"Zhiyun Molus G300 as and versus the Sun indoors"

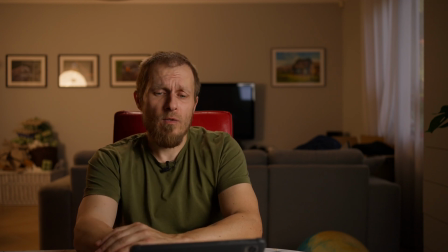241s
And with the lantern I can still change the color temperature of the background, and that could be really cool light, or that could be really warm light.
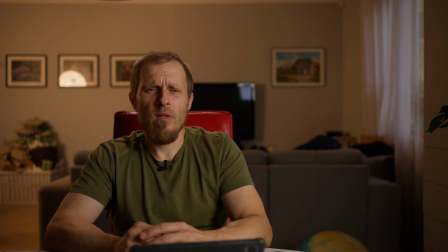256s
Although it does not match the window, I think the warmer look emulates the practical, and I can actually probably put the practical there. Let me try.
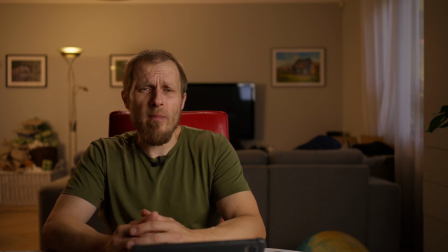270s
Now I have a practical in the background, and actually you probably think that this light is bringing the ambient light to the background,
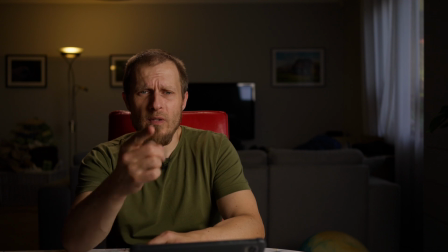279s
but it is actually something different because this practical is really dim, especially if I have 4 stops of ND on my camera.
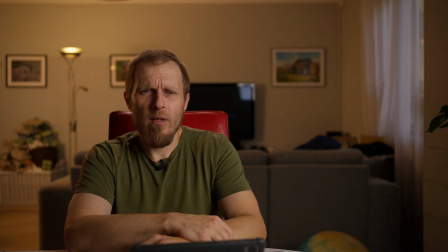293s
What if I bring the other light, which is motivated by the practical? That's the look The practical is probably a bit cooler than
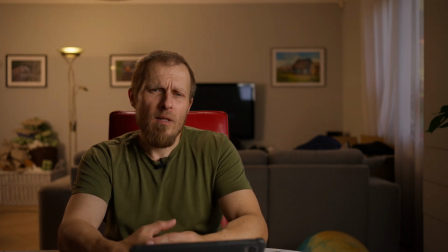308s
the light, which is motivating, so
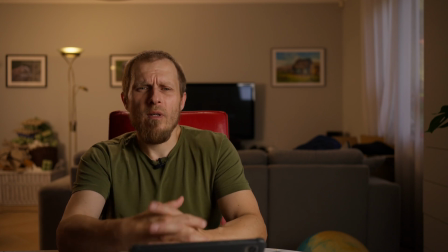315s
that's why I can change the temperature of the light which is outside the frame.
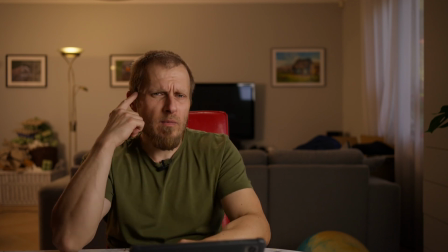321s
And this is the look. And also something creates now this edge light on my face. I think that the lantern is actually putting a really nice strip of light here.
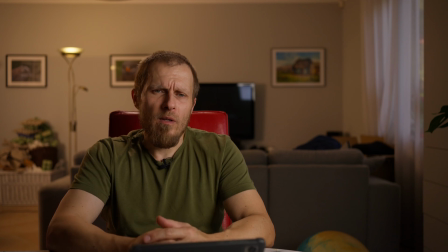336s
So it has double purpose.
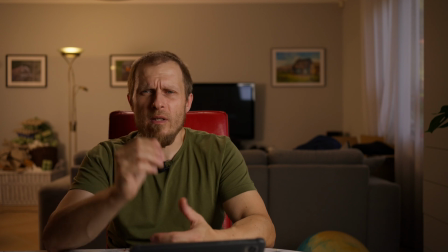338s
It is an edge light for my face, and also it is the fill light for the background.
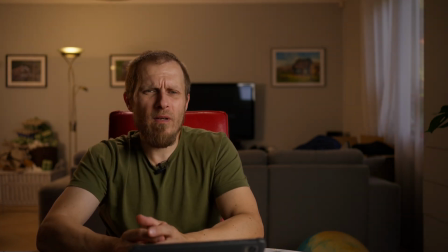347s
Now it's more believable, I think, when this dimmer, you can like 99% believe that this is practical in the background, which is lighting the room in the background. The main question is this light audible? Because some people claim that it is very loud light. So this is when it is at full power at 300 watts, and I can actually overdrive this to 500 watts, and then it will be a bit louder. But we have to wait a bit for the fun to ramp up. Now it's at full speed, and the question is it really audible being like 3 meters away in the background, or you can live with it using just a lav mic? I don't know, I can hear it now. It's not very loud, but it's audible for me. But the question is it audible for the mic, and how bad it is? But I can always... Now it is actually probably at 100%, and the question is how audible it is. But in this scenario, probably it is bright, probably it is too bright anyway. And if you are not using the ND filters, you could run this at 25%, so it would be probably almost silent. So now I have turned off the overdrive mode to see how loud it is. Of course, I have to wait like a minute for the light to cool down. And now it is actually much quieter, almost not audible from 3 meters.
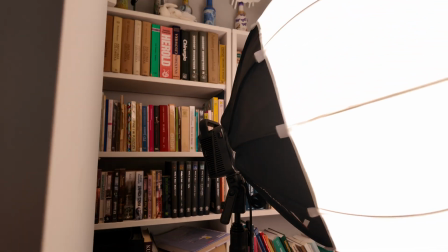476s
And since this light is very small, it can go into
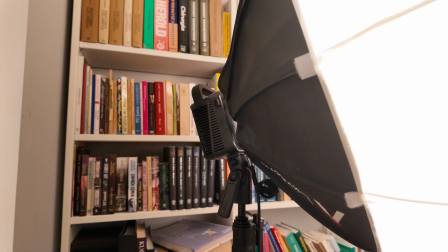480s
really tight corners, and it is also very light.
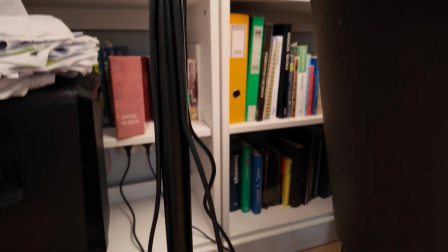485s
So I just have one shot back on the stand.